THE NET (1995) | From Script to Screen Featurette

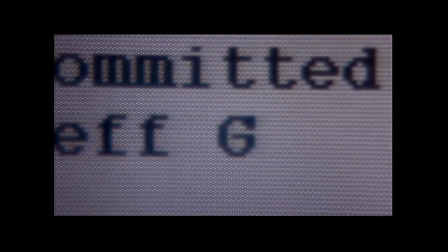In reality, our threats aren't from a Russia or an organization somewhere or the mafia.
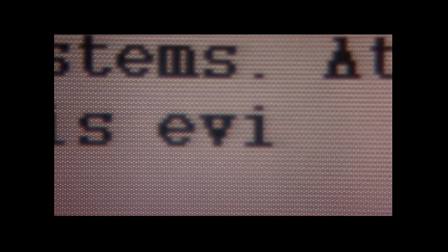It's from radical individuals that have no, not necessarily any kind of major ties to anybody that they can cause a great deal of damage on a whim. The biggest threat is gonna come from some cyber geek somewhere in, you know,
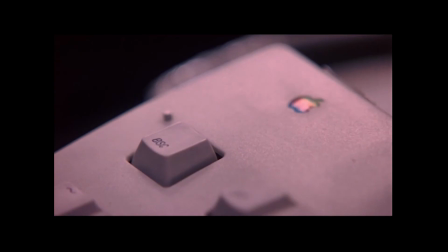in the middle of nowhere with the computer and the wherewithal to get in and launch a global virus.
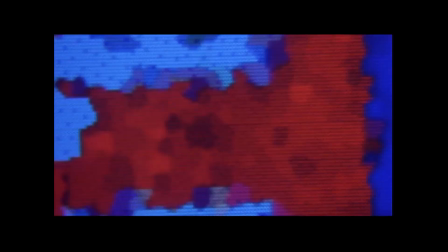Goddammit, you're in the mainframe. It's eating through Greg's entire system. Devlin, do something.
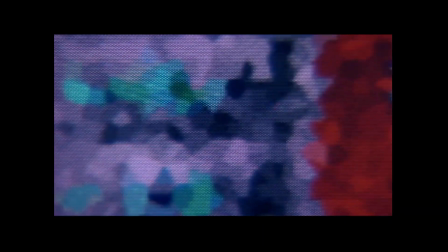Devlin, it's a virus eating through the Kate People program. There's gonna be nothing left. Everything will be destroyed.
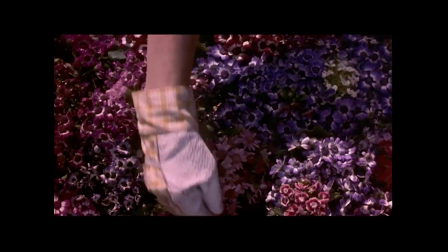We wanted to show some kind of resolution at the end of the film for the character and make the audience realize that she had come a long ways.
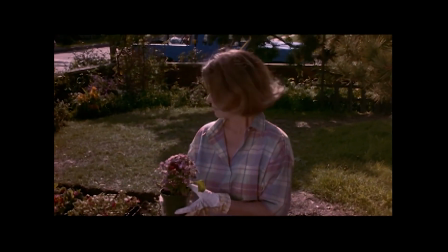Obviously by the time she's beaten the bad guys at the end of the movie is that she certainly has saved herself and by happenstance saved the world,
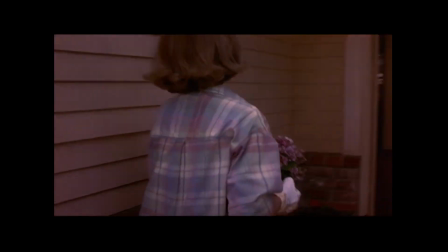but we really wanted to be able to show that as a character and as a human being that she has opened up her life.
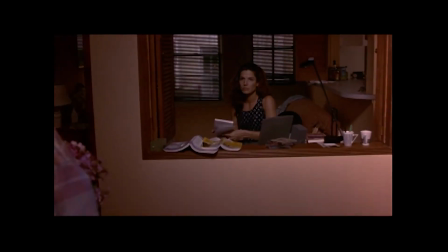So we had this metaphorical scene of the walls coming down, of her planting flowers, of her connecting with her mother and having her mother come and join her.
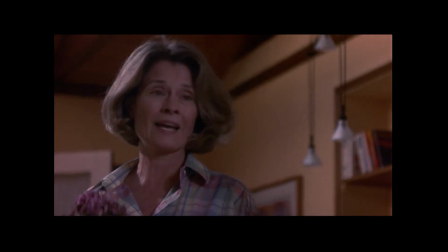I can't remember what you told me to plant. You know what?
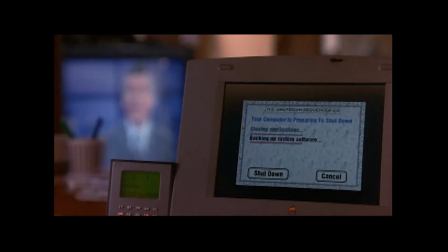Why don't I come outside and help you?
I'm trying to convey stories now, and that's maybe me,
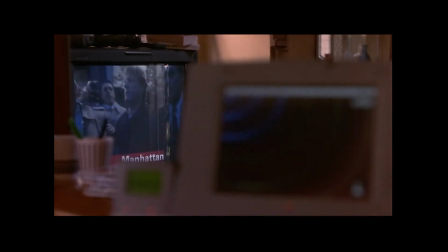that are less to do with using devices by which we can communicate and trying to get people to touch each other a little bit more, and that's where my own personal feelings go.
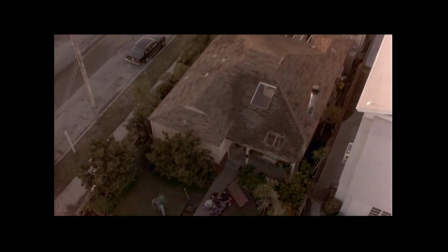and we wanted to open up the scene at the end as we the camera pulls up and away but Irwin very particularly wanted to have a moment where
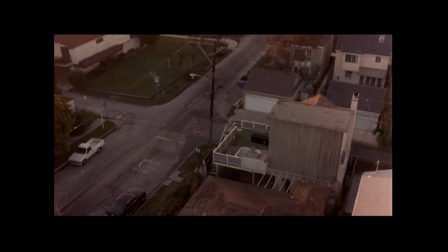he realizes that just because she's done this it doesn't mean that there is still not an inherent problem out there which is true so we
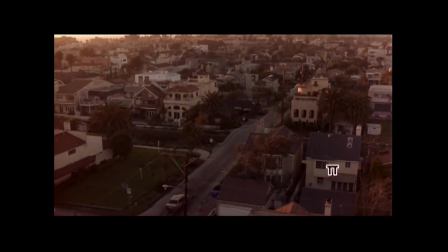ended up with a little cursor at the bottom of the screen just to remind everybody so that's just a warning that don't think things are going to always be nice and happy at the end because you never know what's going to come Hey, it's Lisa here with some behind-the-scenes trivia. Now, the first recorded use of special effects as we know them was done in 1857 by Oscar Rieslander. He took 30 different photo negatives and combined them into a single image. This was the first example of the montage print. Now, if you haven't already done it, remember to click here below to subscribe or on the side for more great content.